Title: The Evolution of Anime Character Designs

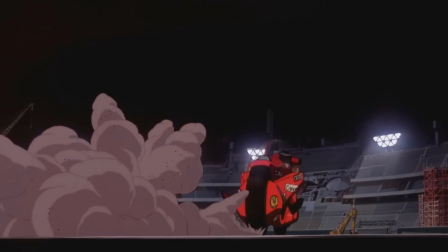So I've been working on a big project over the last few months looking into how anime has changed stylistically over the years, seeing how different trends have started and evolved.
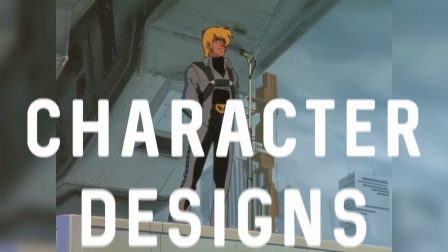I think one of the most interesting stylistic developments is character designs, arguably one of the most iconic parts of the medium.
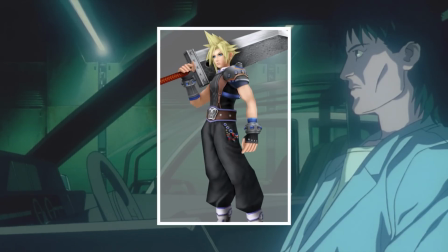I think almost everyone is familiar with Japan's crazy designs, whether it be Final Fantasy's explosive hairstyles or the fiery protagonists of the shounen anime.
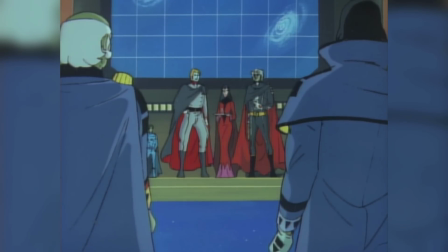It's all very recognisable and for a reason. And the way in which these styles have developed is so interesting. interesting.
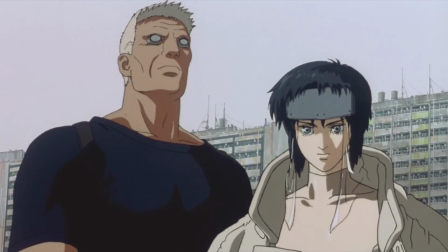Some characteristics have stayed since the 60s and some come and go within a decade. I want to have a more detailed look at how exactly these designs have changed over the years.
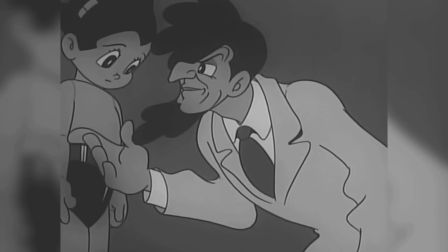When you look back at the earliest designs, it's very clear what has stayed and what hasn't.
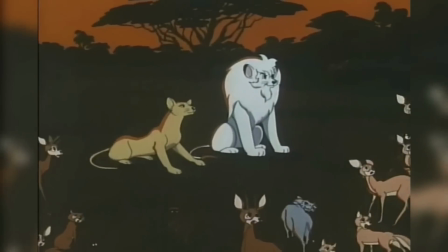And of course a lot of these early designs were heavily influenced by, among other things, the decades of Disney work that came before them.
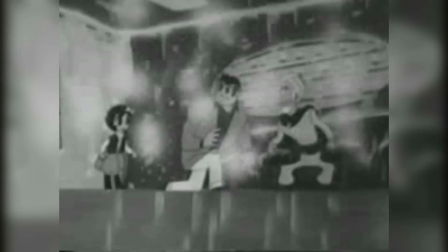And for many years this influence is very noticeable. What stands out for me immediately is the eyes of the characters.
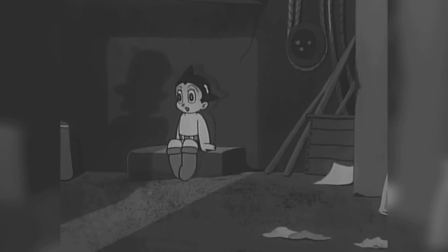You probably recognise them as a style that is still very popular today. They're drawn as big oval shapes with very large pupils taking up a huge portion of the character's face.
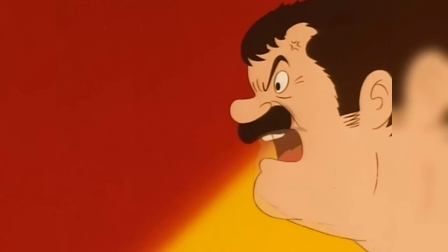These weren't drawn from realism but a need for a resourceful way to express emotion.
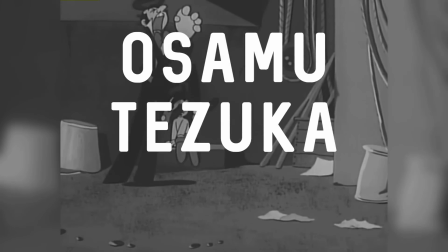Osamu Dezuka was one of the biggest influences here, almost all of his early work featured this style.
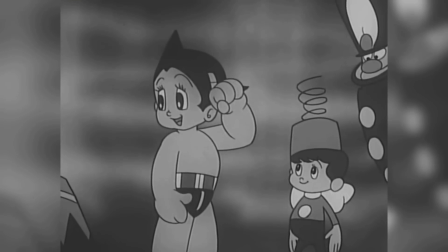You just look at Astro Boy in 1963 or Dororo in 1969.
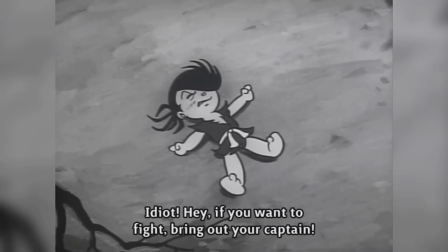It's very distinct but when you watch an episode of one of these shows you'll notice that the limited animation makes them very important.
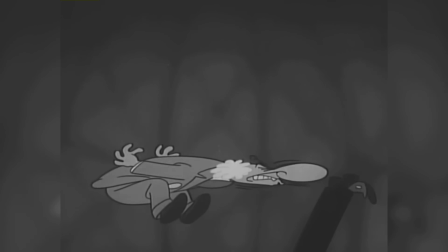This style comes in and out of fashion for many genres. But it's always present at least somewhere.
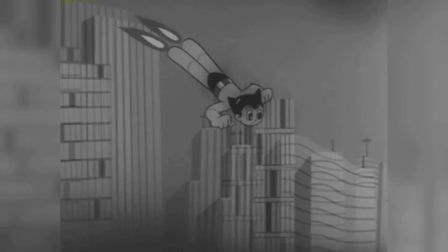The comedy genre for example features this style from here till the current day and you might recognise it from styles of studios like Kyoto Animation.
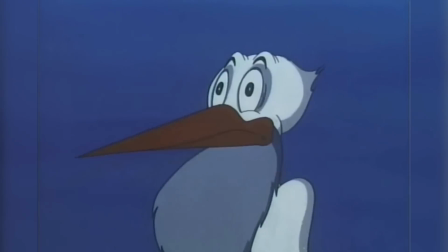This now called Moe aesthetic has been around since the beginning. It goes back decades and decades.
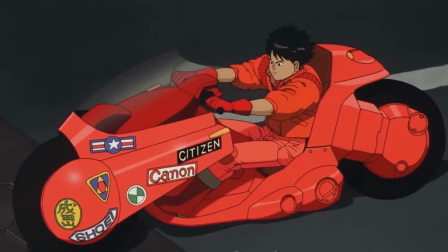Body shape is something I'm going to keep a close eye on too and this becomes a huge factor in the development of character designs.
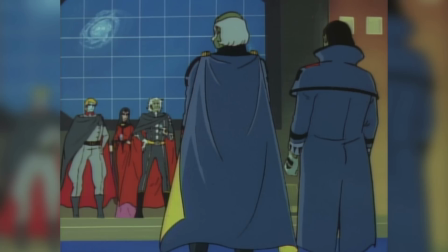Again, it's a very practical evolution during the start.
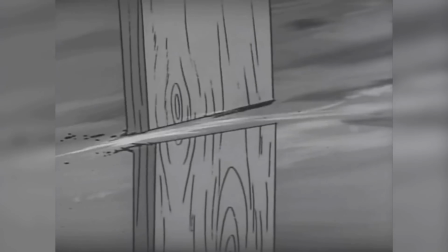With limited animation resources, simpler designs like Astro Boy were favoured. bodies were very unrealistic and ended up just a combination of basic shapes.
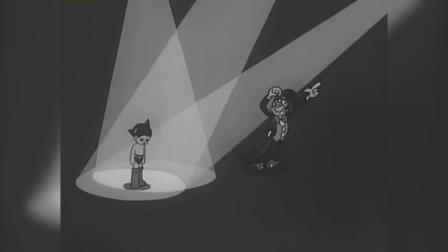Realism wasn't really in the thoughts of the designers at this point. Even going into the 70s body shape was still very blocky, everything kind of merges together like playdoh.
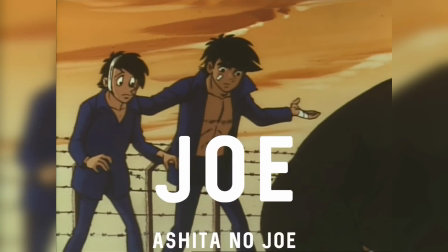But you can see more complex designs starting to take place. Joe from Ishizu no Joe at the start of the 70s is a great example of where they're going.
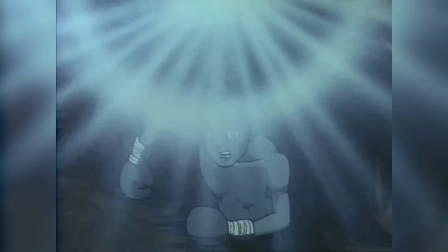His design is a lot more mature looking.
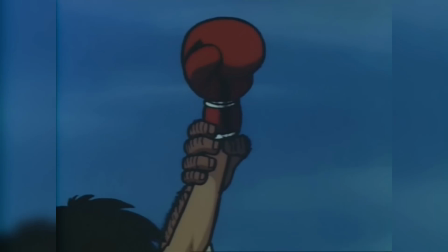It's still very simple though, his hair is pretty basic and his clothes aren't that detailed but it's a big change from the cartoonish designs of the 60s.
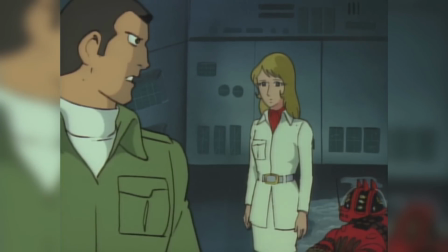Space Battleship Yamato's character designs are a reflection of this change too. Here we see a continuation of that more realistic design.
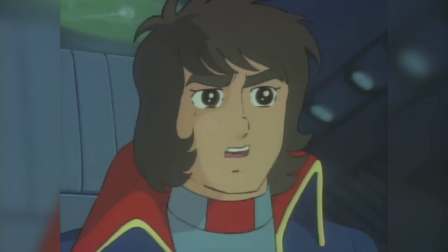This time with a lot more detail and diversity. You can start to identify characters by their clothing and their hair, not just their face.
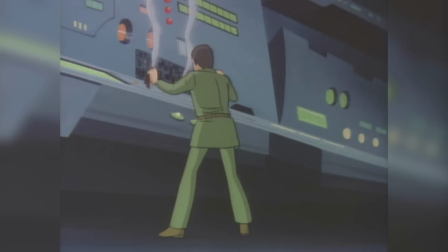I think what's important to take from this period is the consideration for anatomy. There's a real attempt to capture realistic body proportions, despite how much time that might have added to production.
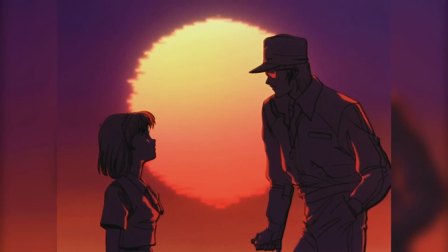It's very important to keep in mind as we go into the 80s and even more so as we go into the 90s.
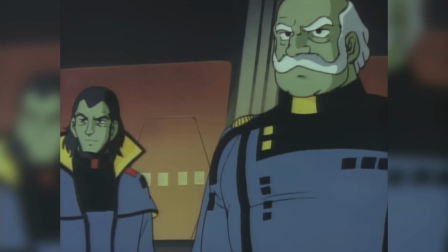One of the most exciting periods for anime character designs was in the 80s.
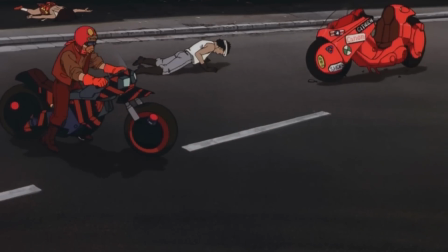That desire for realism mixed with the colourful aesthetic of the decade produced some awesome styles.
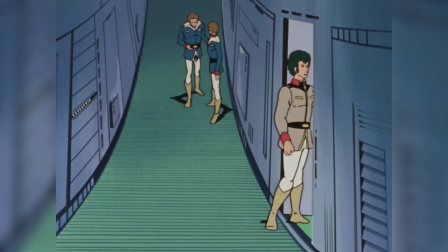This is also a decade where mech anime really boomed. So let's start with shows like Mobile Suit Gundam in 1979 and Macross in 1982.
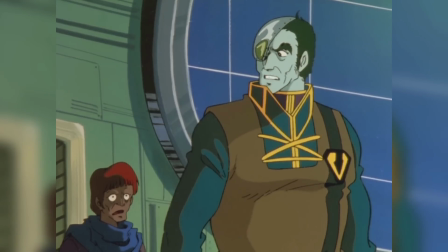I think a lot of the developments made in shows like Space Battleship Yamato were echoed here. Characters were just becoming more and more distinguished.
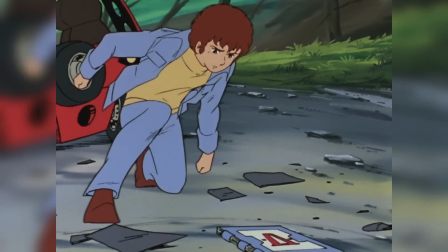Also it's quite interesting that the child protagonist that was so popular in the 60s returns, this time a bit older and definitely designed differently.
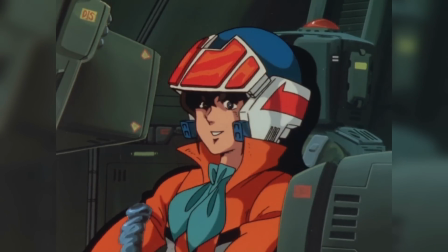A reflection of the change in markets possibly. If you look at characters like Amaro from Gundam or Hikaru from Macross compared to Astro Boy,
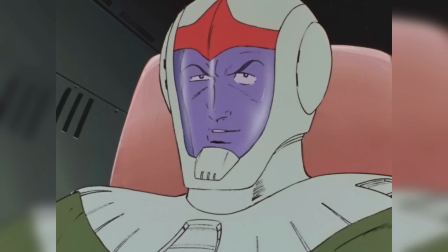it's a much more realistic, maybe mature design and this is highlighted even more so as we continue through the decade.
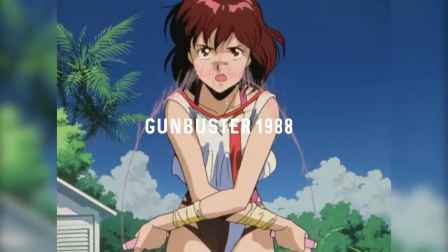One of my favourite examples being Gun Buster in 1988. There's just this huge consideration for human anatomy, especially that of the female body.
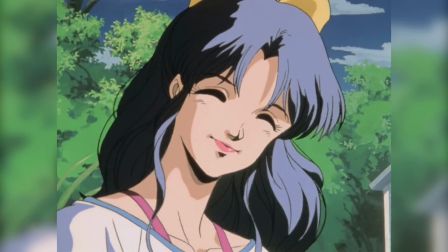Clothing becomes an individual object, hair becomes a lot more detail, there's just this huge jump from what we had before.
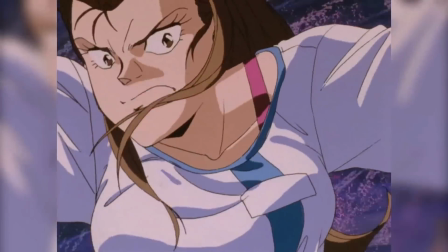Especially mixed with the vibrancy of the 80s, we get this flood of really awesome designs.
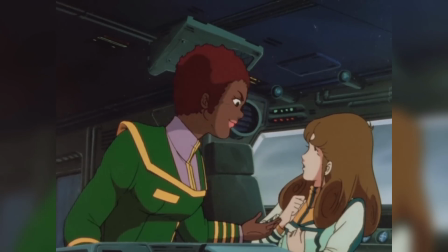Female character designs were becoming extremely popular, when you look at how successful characters like Minmay from Macross were,
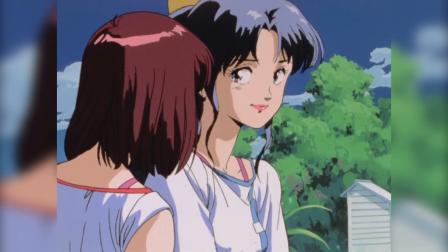it's no surprise that female characters started to become more of a focal point, instead of just a love interest or a plot device.
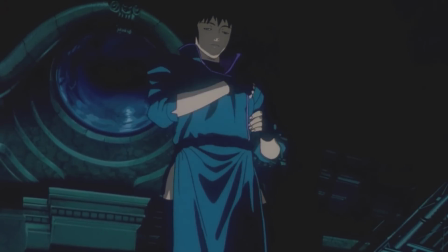This is accentuated hugely in the 90s and we'll get to that in a bit. Character designs started gaining complexity in different places.
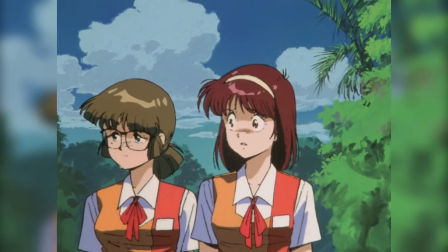One detail that's worth noting is hair, obviously a massive part of a character design.
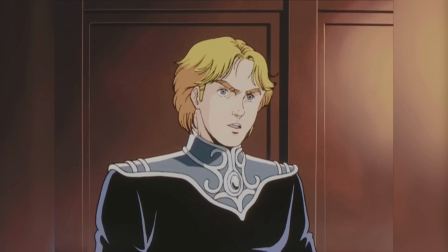And there was a period in the 80s where hair developed from a kind of static block shape on a character's head to a more detailed and dynamic body part.
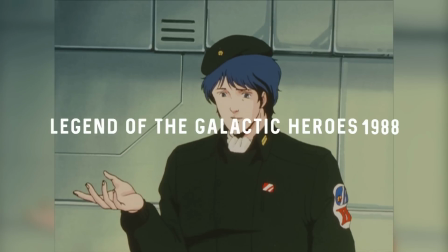It became an integral part of a character's identity. In Legend of the Galactic Heroes for example, hair was just as important as the character's faces.
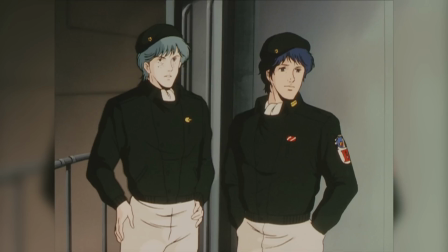The two main rivals, Yang and Reihard, were almost defined by their hair. Every character had their own distinct look that reflected their personality or their goals.
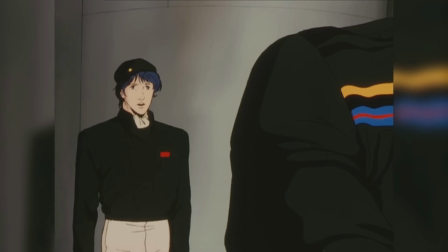It's such a simple but effective technique and it's something that's only really possible with a certain level of detail. style.
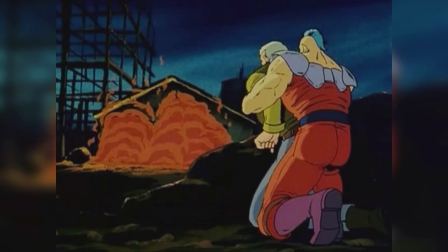Another huge trend that was happening was the natural male designs, seen in works like Fists of the North Star and Dragon Ball,
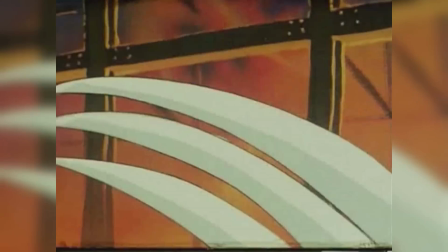over exaggerated realism with the use of muscles and veins.
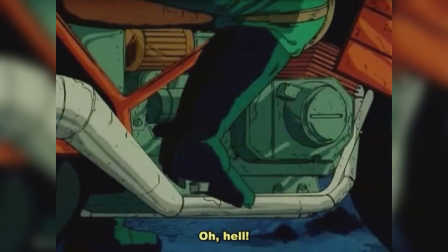And this design has actually become one of the staples of the 80s, it was very very iconic and you can see works today like Jojo's Bizarre Adventure still taking inspiration from it.
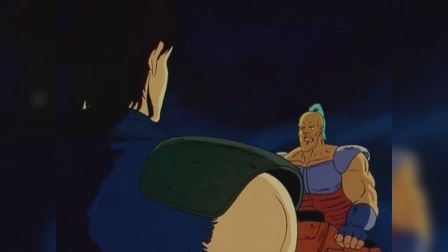I mean I love this design for its sheer boldness and it shows the progress it's been made in just a few decades.
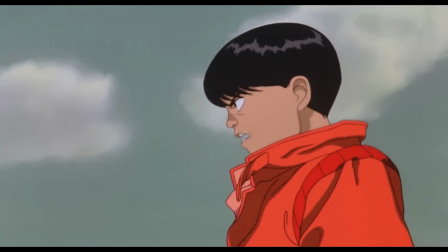Towards the end of the 80s character designs were skyrocketing in complexity and creativity, productivity, producing possibly the single most iconic set of anime character designs, Akira.
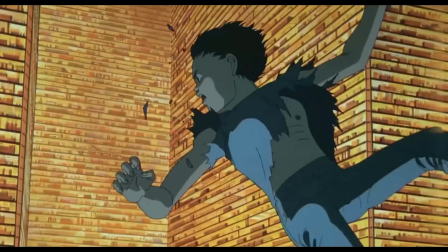There's something really really special about these characters, Otomo's designs obviously had a very distinct look and that translated into the anime,
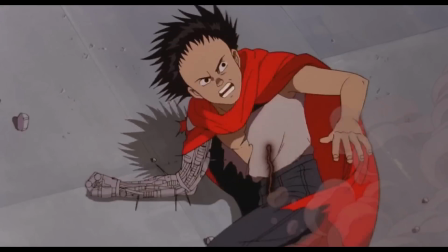but it was helped by the movie's ridiculous attention to detail. These were some of the most expressive designs yet.
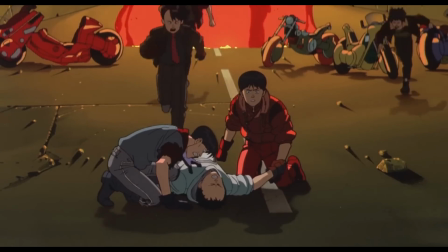Otomo's facial designs are very intricate, allowing them to do a lot, and their simple yet striking clothing choices just elevated that expression.
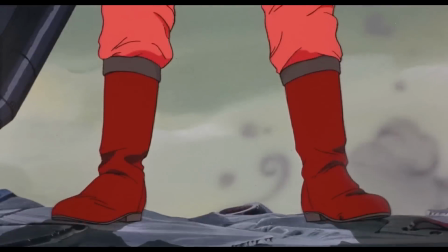Look at Canada's outfit for example, it's a simple red jumpsuit but it's worn with such authority makes him look like something from another world.
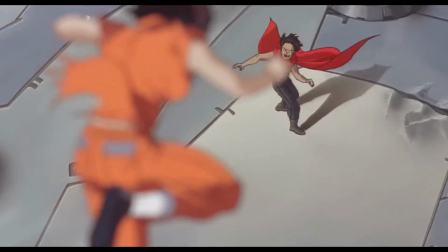And of course, Tetsuo's cloth cape, it was literally that, a simple piece of red material.
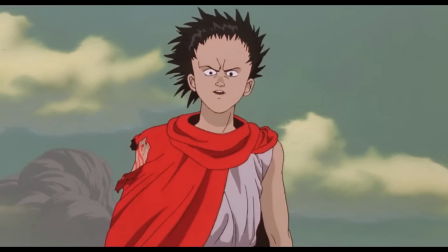But the way in which it became a part of him, a part of the monster with movement in the wind and contrast to his other clothing, it turned a standard teenager into a terrifying villain.
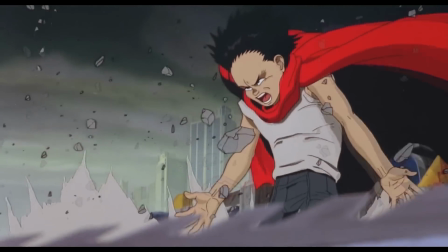Even the side characters are brilliant,
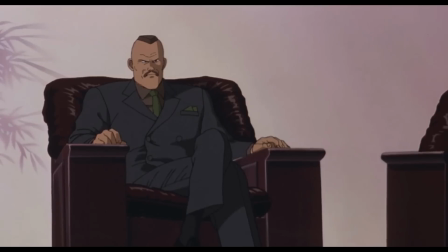the slimy politician with the rodent features and the small body or the military commander, he has this overpowering physique and this tightly kept hairstyle. style.
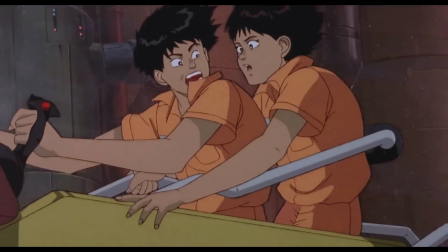Akiwa really has some of the best character designs in anime and it raised the bar significantly.
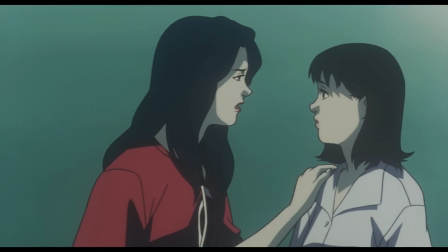The 90s was a time of peak realism for character designs,
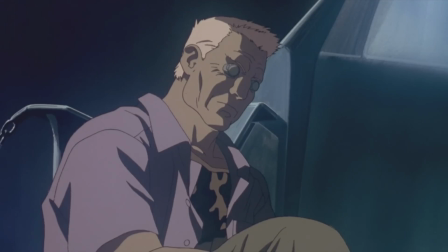anime was put under a microscope and the popularity of the sci-fi genre allowed people to really explore this concept.
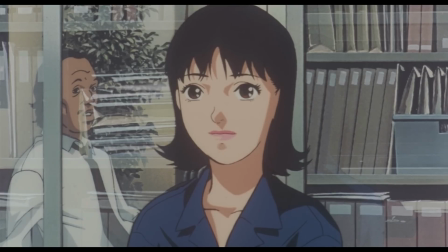This was also around the birth of digital animation, allowing consistent precision in the animation of characters.
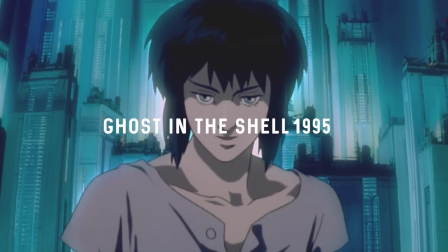A point I really want to look into is Ghost in the Shell's approach to absolute accuracy when portraying the human body, especially that of Motoko Kusanagi.
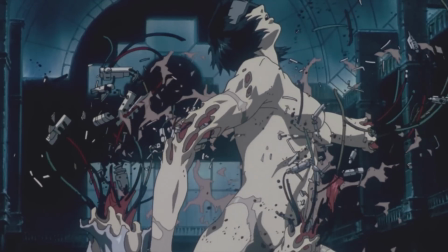One of the scenes that sticks out to me the most is her fight with the tank at the end.
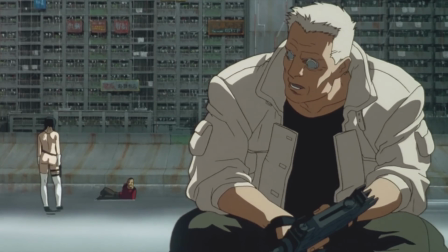In the movie, she destroys her cyborg body by overusing it and the animators portrayed her body with such realism that it had massive effect.
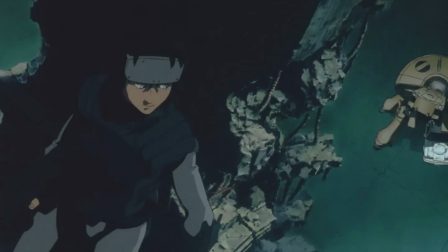Her bones, muscles and proportions are mathematical in their precision. It's a haunting scene because of how realistic it is and how much importance the movie puts on our characters bodies.
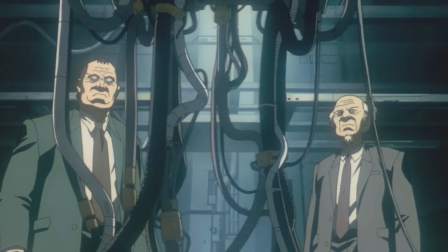I think this is again one of the best uses of character designs.
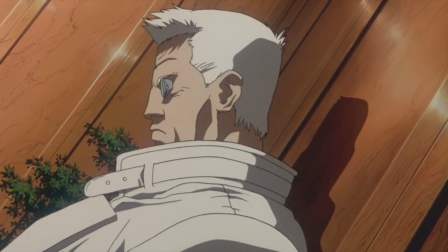All the designs are a contrast between humanity and technology, like how Bato conflicts his huge cyborg physique with his fragile feelings for Motoko,
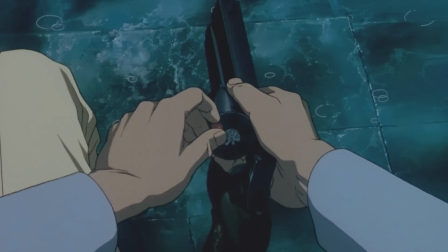or Toguza as a rejection of cyborg bodies using his classic revolver as a mirror for his more human lifestyle.
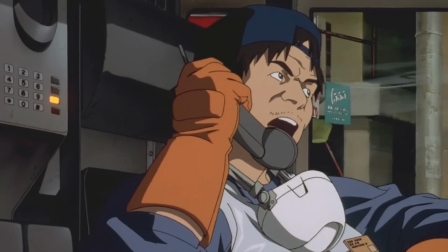I think character designs are best when they're saying something. This stealth design is a great example of where character designs were going around this time.
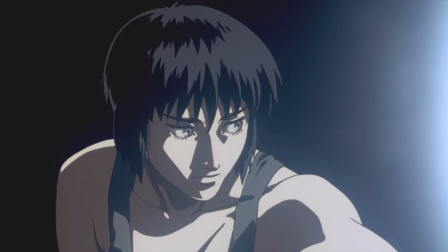This trend didn't really have any moe eyes or unrealistic proportion and it continues into many of the decades best works.
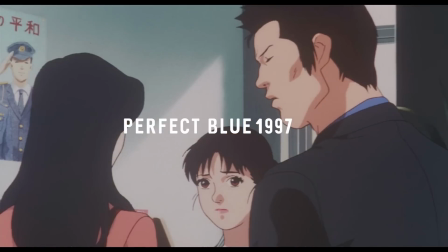Satoshi Kon was another huge pioneer of this with his film Perfect Blue. It's another example of that stark realism used to create a more emotional, cinematic experience.
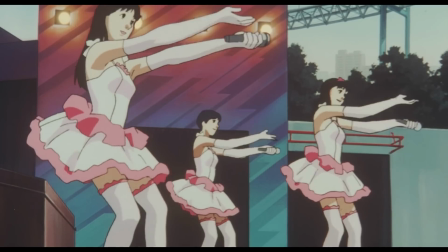Once again, the body of her female lead is visualised very strongly. Though unlike Ghost in the Shell, the body is very fragile.
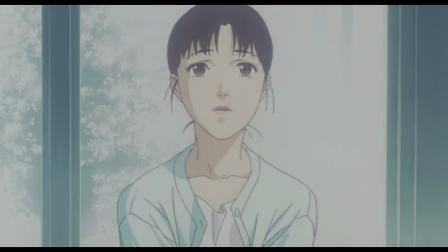The movie creates tension by threatening, fragile perspectives. Just think of how disturbing the fight scene at the end is when one of the characters gets injured.
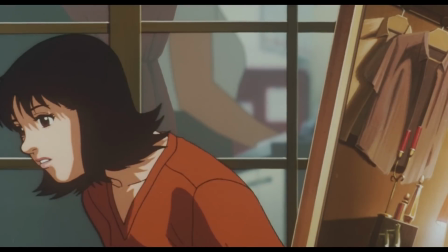That wouldn't have had the same impact if the designs were less realistic and the movie hadn't built up this connection.
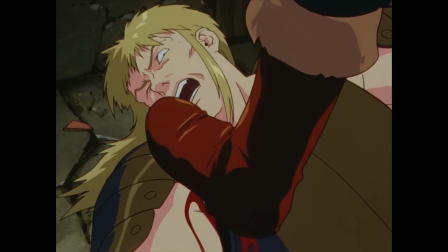Other great examples of this trend would be Jinro, Cowboy Bebop or Berserk. They all have this really unique take on the characteristics of the 90s, Berserk is a great one to look at.
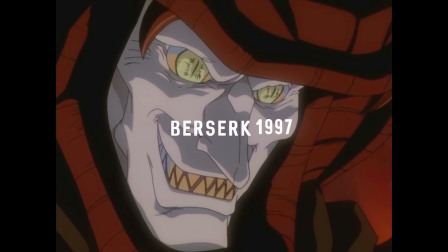Obviously Guts is a super iconic design with his massive sword and spiky hair.
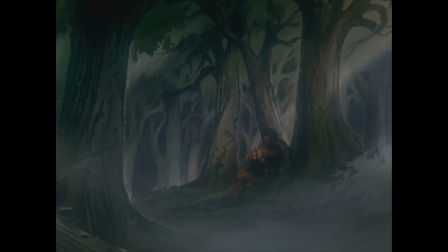Berserk designs its characters to create horror and distress, mixing human and demon designs together.
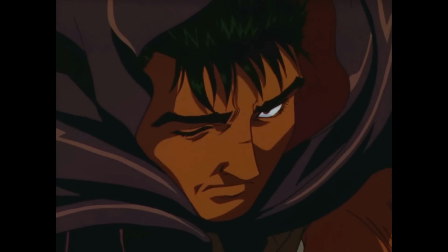They also do that character contrast with Guts and Griffin, in a similar way to Legend of the Galactic Heroes, representing different beliefs and personalities with their starkly different designs.
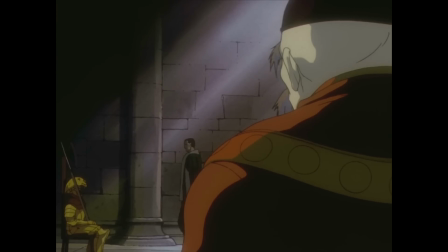It's one of my favourite uses of this technique.